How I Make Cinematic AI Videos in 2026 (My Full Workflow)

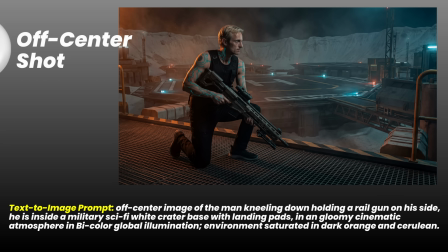A crater base with landing pads feels like a high value target. Something important is about to happen here.
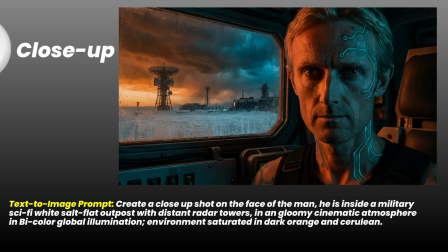This outpost room feels empty and isolated, like the calm before the next fight.
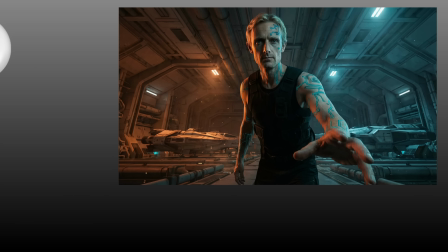A wide desert feels exposed, wide open and nowhere to hide. A spaceship hangar feels massive and dangerous, but there's loads of hiding spots. With element 2 we plan the camera angle, and with element 3 we add the movement, and together that's what brings the story to life.
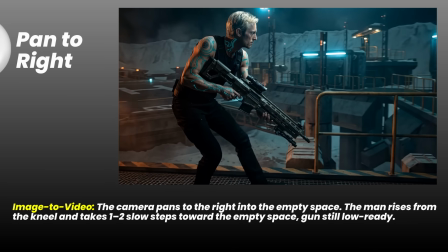An off-center shot instantly feels unstable, and when we slowly pan sideways it creates anticipation, like you're searching for the threat.
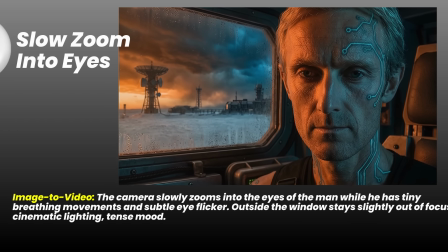A close-up strips away context and forces the viewer to focus on emotion,
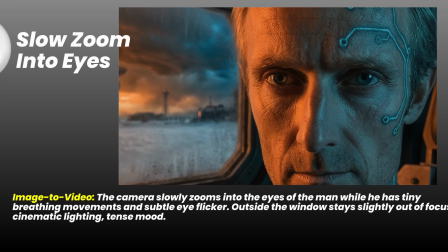and a slow push-in pulls us deeper into the character's head and raises the suspense.
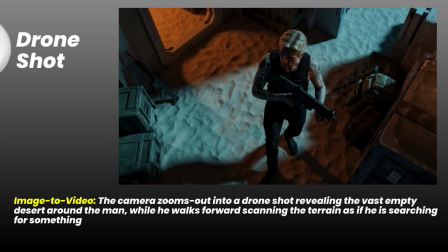A high angle makes him feel small and watched, like the world is bigger than him.
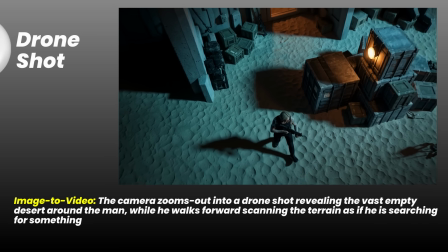And by zooming out, we amplify isolation, like he's alone in a huge battlefield with danger everywhere.
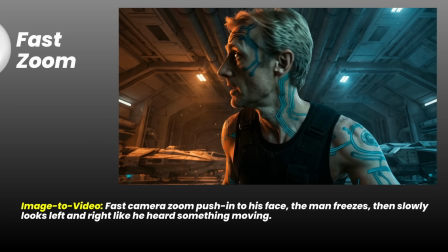An extreme low-angle shot makes him look powerful and dominant, like he's taking control. And a fast zoom into his face feels like you're being pulled into the moment with him.
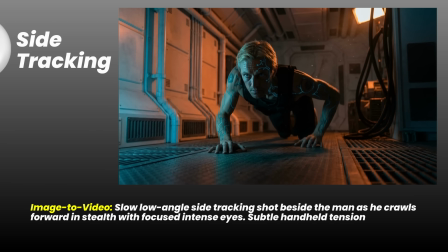And the ground level angle makes it feel like you're right there with him, moving through danger.
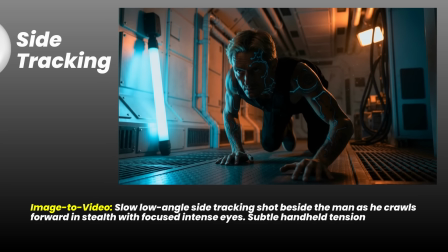And the tracking shot builds suspense and tension, making it very personal. If you want more cinematic video skills, make sure to watch this video. And a big thanks to Higgsfield AI for sponsoring this video. The link is in the description.